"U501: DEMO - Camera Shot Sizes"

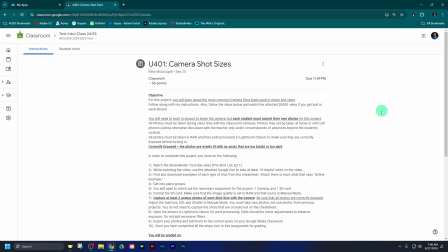1s
Hello class, this is your teacher Mr. McDougall, and this is your project tutorial for the first project in Unit 4. We'll be talking about the shot list. That is the theme of Unit 4. It's called the shot list. We're going to be taking different types of camera shots of various angles, sizes, gear,
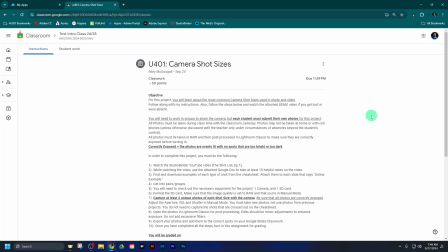19s
framing, a lot of different kinds that are really fun, and I'll start getting into it right now. So even though we wrapped up our unit on photography in the previous unit, we are still going to take lots and lots of pictures. Don't worry, we're going to still take pictures and even transition a little bit into video. So we're going to still practice taking pictures.
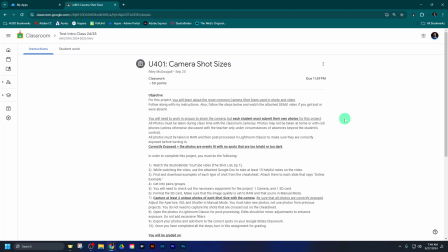36s
We're going to learn specifically about types of shots. So you've been playing with types of photography. Now we're going to talk about how to put those into your specific shots and all the factors that go into that. So these next few assignments are going to be structured very similarly. So once I go through this once, you'll start to see the pattern of it.
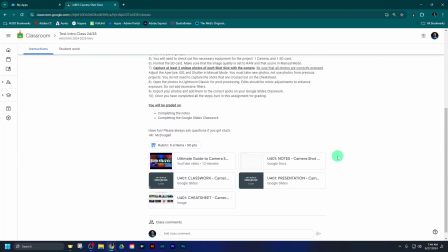55s
So for the very first thing, and again, there's always instructions right here as well, is you have a YouTube video from Studio Binder. We're going back to Studio Binder because they have a great series of videos on these subjects. So I want you to watch this YouTube video, The Ultimate Guide to Camera Shot Sizes, Shot List Episode 1.
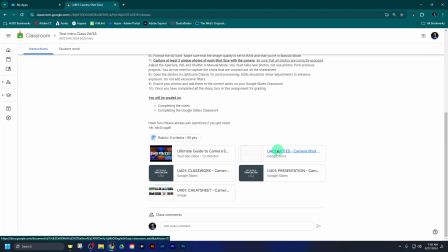73s
While you're watching it, I want you to take notes on this Google Doc right here. You will be turning in the notes.
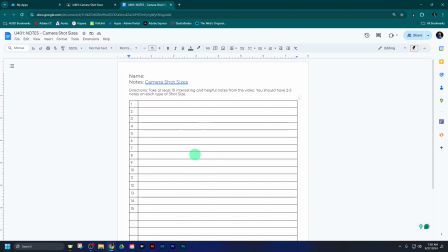79s
The notes are part of your grade for this assignment, so make sure you're taking notes as you're watching it.
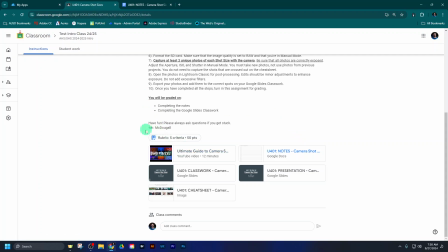83s
You can open the YouTube video and you can have the notes side by side so you can type and write at the same time.
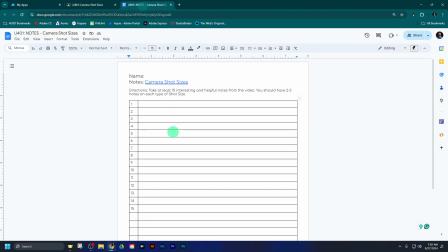88s
But I want you to take at least 15 notes from the video and 15 specific notes that have at least a couple of facts about each shot size. So it's going to talk about different types of shot sizes. Don't just write the first 15 facts that you hear in the video.
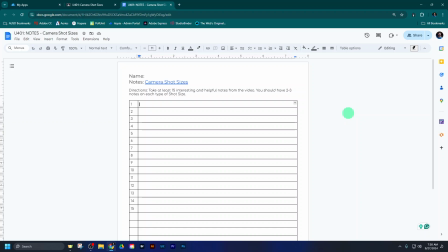104s
I want you to get at least 2 to 3 notes on each type of shot size because we're going to be practicing each one, and I want you to make sure you have notes on each one on how they're structured, how they're set up, so you can understand it and have an easier time capturing the shots.
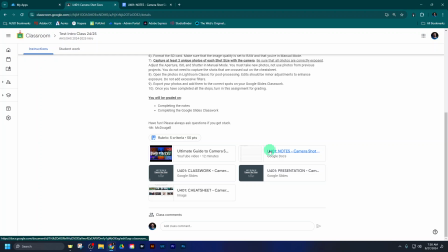117s
Okay, so that's the first thing. Watch the video and take notes. While you're taking notes,
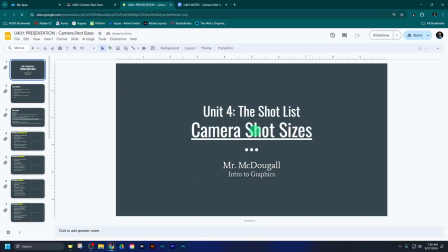123s
if you don't complete your 15, then you can also look at this presentation, which I went over in class, but I'll go over it again really quickly in case you missed it,
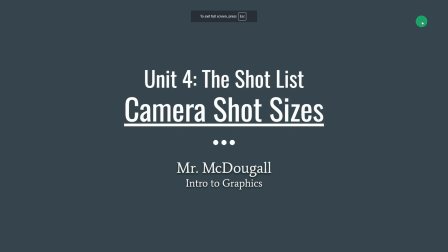131s
just as a quick little recap.
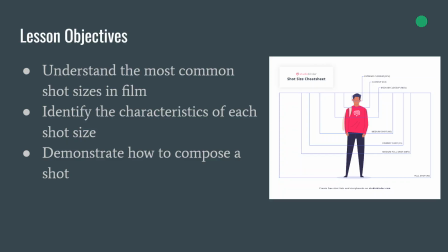133s
So this one we're talking about camera shot sizes, and this is what we're going to talk about, standards, blah, blah, blah.
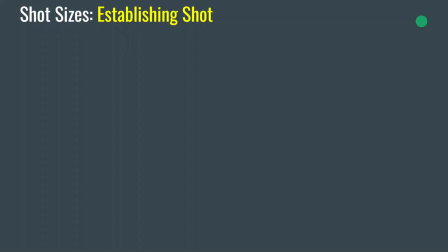141s
So let's talk about some of the first sizes.
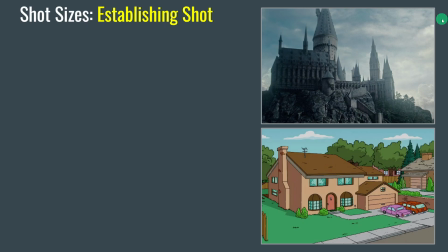144s
The first type covered in the video is the establishing shot, and what the establishing shot is concerned about is establishing the location and the time of day. These are usually wide shots. They just show off buildings or landmarks. This is crucial to showing the audience where we are.
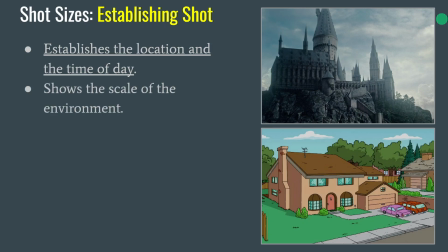159s
It's typically the first shot you see in any movie or TV show because it has to let the audience know what kind of world we're living in. And this is especially crucial for movies where the rules are a little bit different, like science fiction or mystical, magical things. We need to see what is going on. It doesn't always have to have people in it.
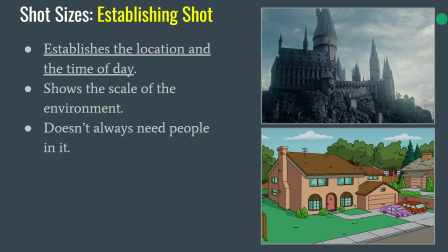177s
It could be just a location. There could be people if the establishing shot has busy people, like if it's downtown LA or downtown New York, you would always see people there. So if you do a shot of that and there's people, that's fine. It may or may not have people, so that it doesn't really matter either way. It's more about establishing the location. And as I mentioned, it's crucial for world building.
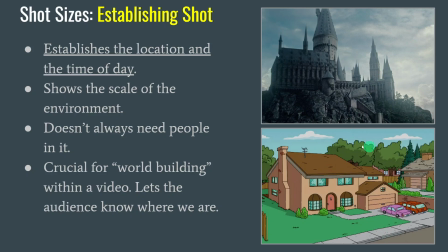197s
When you see the establishing shot of something, you automatically make assumptions of what's going on. So if you see this one from The Simpsons, you assume, all right, we're in a cartoon, there's going to be some cartoon properties. It's a home, so it's probably like a neighborhood or a house or a family. Easy to get on board right away. If you see something that's a castle, you can start making assumptions in your brain like, oh,
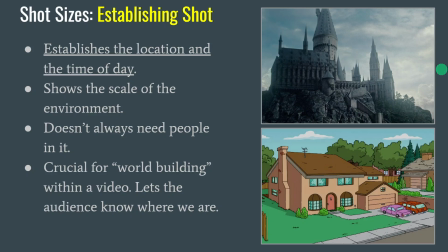216s
there's probably some magic elements involved or dragons or something mystical is in place here because we're talking about castles. So you can start getting into that mind space of disbelief a little bit. The next one is the master shot.
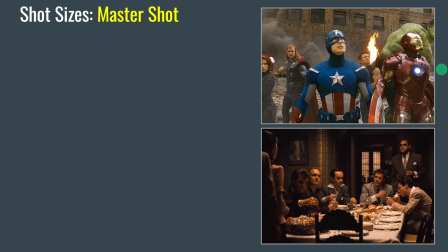231s
The master shot is usually followed up after the establishing shot because it talks about which characters. It shows you which characters are in a particular scene, so you don't have a character that just shows up out of nowhere. It starts by showing everyone so you know, all right, all the Avengers, these Avengers are in this scene.
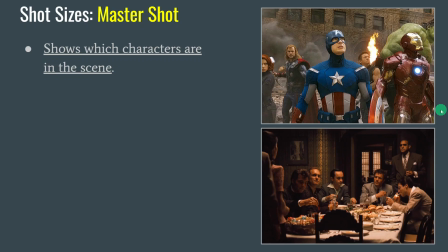248s
That way if one of them shows up out of the blue, it's not confusing. You know that Captain America and Iron Man have been there the entire time. It'll often follow the establishing shot. Again, just to clarify, this is all about clarification for the audience. As you start showing a video or a movie or a TV show, you don't want your audience to be confused right away.
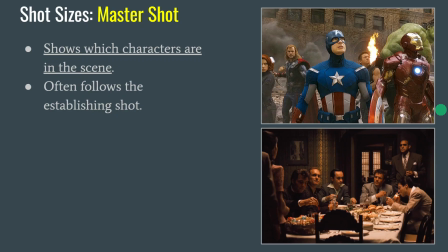265s
Otherwise, they're going to disengage and not watch it. You want them to be comfortable with what's going on right out of the gate. And again, it shows all the characters and where they are in relationship to each other. So you know who's sitting where, who's standing next to who. We also call this the safety shot, and we'll talk about this when we get into video editing.
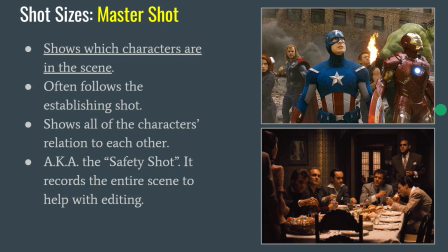281s
But it's nice to just have this one wide master shot of all characters, which makes it easier in the editing room when you have this shot. In case you missed a close-up or something, we have the master shot.
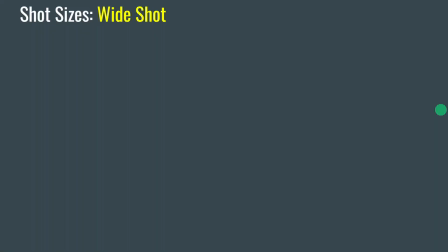291s
So that's one of the reasons we call it the safety shot as well. Next up is the wide shot,
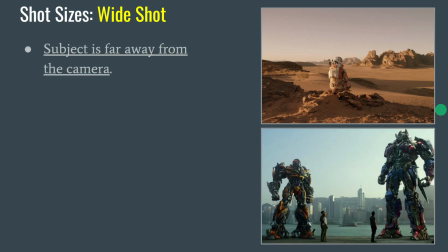297s
and the wide shot positions the subject far away from the camera. So you zooming out wide. We practiced some of these already with our landscape photos, but we have a wide shot showing the character in this one. This one specifically needs to have the character. It's not the same as an establishing shot.
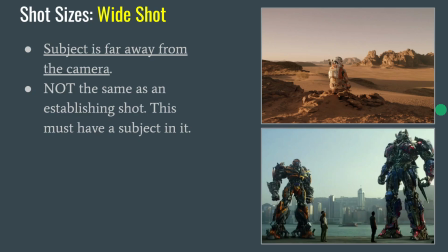313s
A lot of people get these ones mixed up. The establishing shot is about location and just showing off the location. The wide shot focuses on our subject. Most of these shots are dependent on where the subject or the character or the point of interest is in the shot. So we need to show our character in the space.
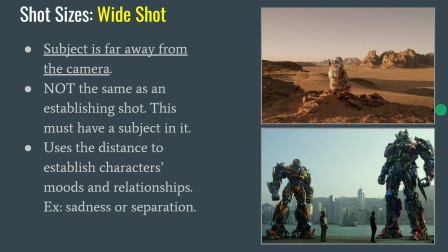331s
So it's showing the scale of things, it's showing where they are, uses distance, it establishes mood, like do they feel small, do they feel lonely, do they feel isolated. That's the common theme when it comes to wide shots. Again, just showing spatial awareness of our character and what's going on.
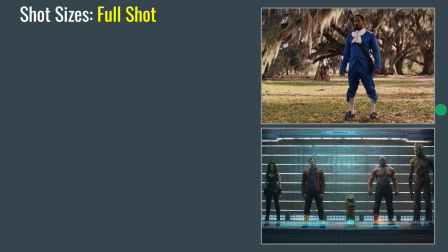346s
Next up is the full shot. So as you can tell with the theme so far is that we're gradually getting closer to a subject. So we started with a wide shot, and now we're doing a full shot. The full shot is a little bit closer. It shows the subject's entire body from head to toe.
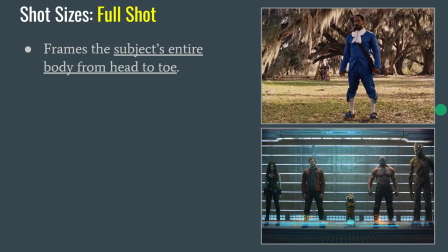361s
So it's not the same as a wide shot. We still want to show about the whole body, but we're getting a little bit closer, and the subject can be standing up or sitting down. The subject doesn't always have to be standing up tall in a standing position. You can have them sitting down in a chair. Again, as long as their entire body is being shown in the shot and it's not blocked, then that would qualify as a full shot.
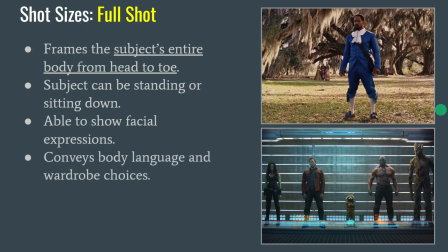379s
It allows us to show facial expressions, get closer body language, wardrobe. This is, again, necessary for the characters. We can start seeing specific things on the characters. The wide shot, we're more concerned about the environment, but now we're getting closer to the characters and what are they doing, what do they look like, what are they wearing, all that sort of stuff.
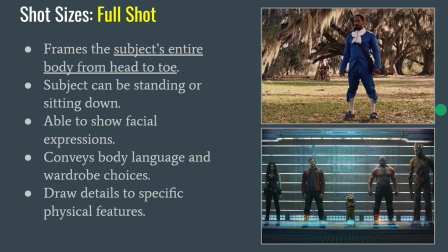395s
Again, details that are specific as we start to get closer and see what this character is made of and how they're standing or how they have their body posture.
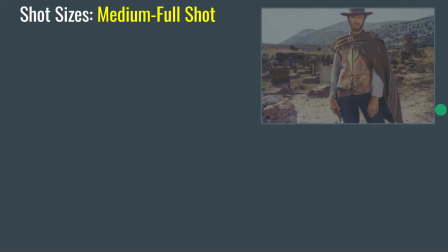404s
Again, medium full shot, getting a little bit closer.
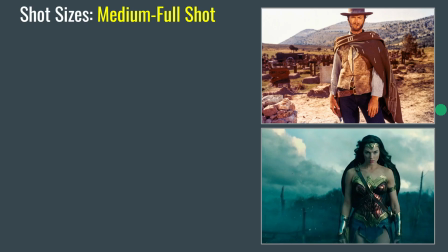407s
Again, the key thing I want you to take away, and make sure you have this in your notes when you're practicing, is the first thing I'm talking about, which is how the subject is framed. This one is framed from the top of the head to the thighs. So this one's below the waist. We're going from the top of the head, as you can see in the two examples, all the way to the thighs. It was commonly also AKA'd,
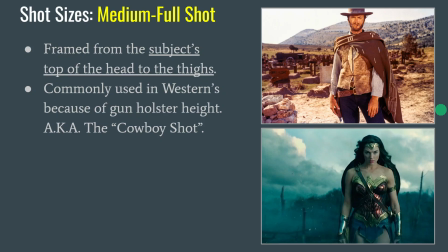426s
also known as the cowboy shot is what we call this one. So if you say medium full shot, a lot of people will refer to it as the cowboy shot because it was made popular in Westerns, as you can see from the example right here. Cowboys, because we wanted to show off the gun holsters. So that's why the camera angle is this low. We wanted to see the weapon.
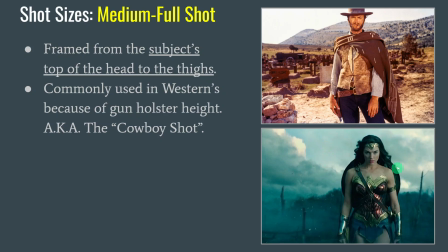444s
And we just kind of adapted it into the modern world as the hero shot also. Sometimes we'll call it the hero. It portrays a subject as confident and dangerous. We're getting close, but we can't see their full body anymore, but we could see if they have a weapon or something on hand, because typically you would carry a weapon like a gun or a sword around your waist.
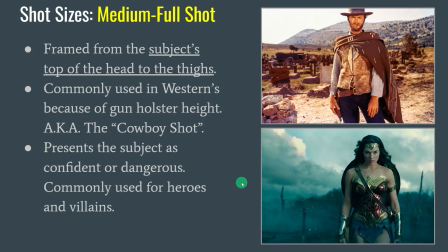461s
So again, it makes the person, whether hero or villain, it's designed to make them look confident, dangerous, and or intimidating.
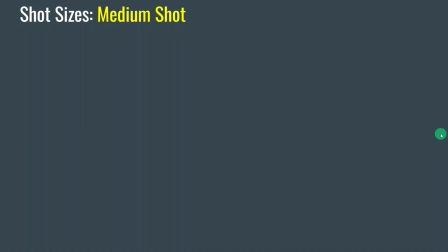468s
So we call this one the cowboy shot. Next up, we're getting a little bit closer again.
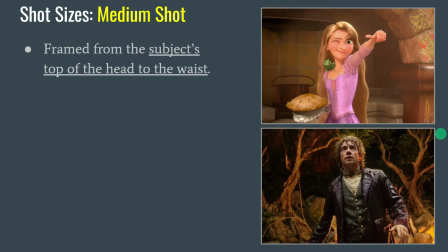473s
The medium shot, this one is head to waist, or about head to stomach, so the middle of the body. So again, looking at the top half of your body, we're cutting off right around the stomach or the waist area right here. And then the other framing is the top of the head. We don't want to leave a lot of headroom. We want the top of the head.
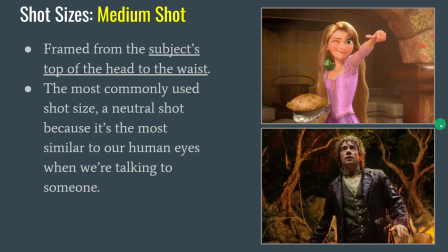489s
Of one is one of the most commonly used shots in any kind of video, movie, or TV show. You will see this shot more than anything else.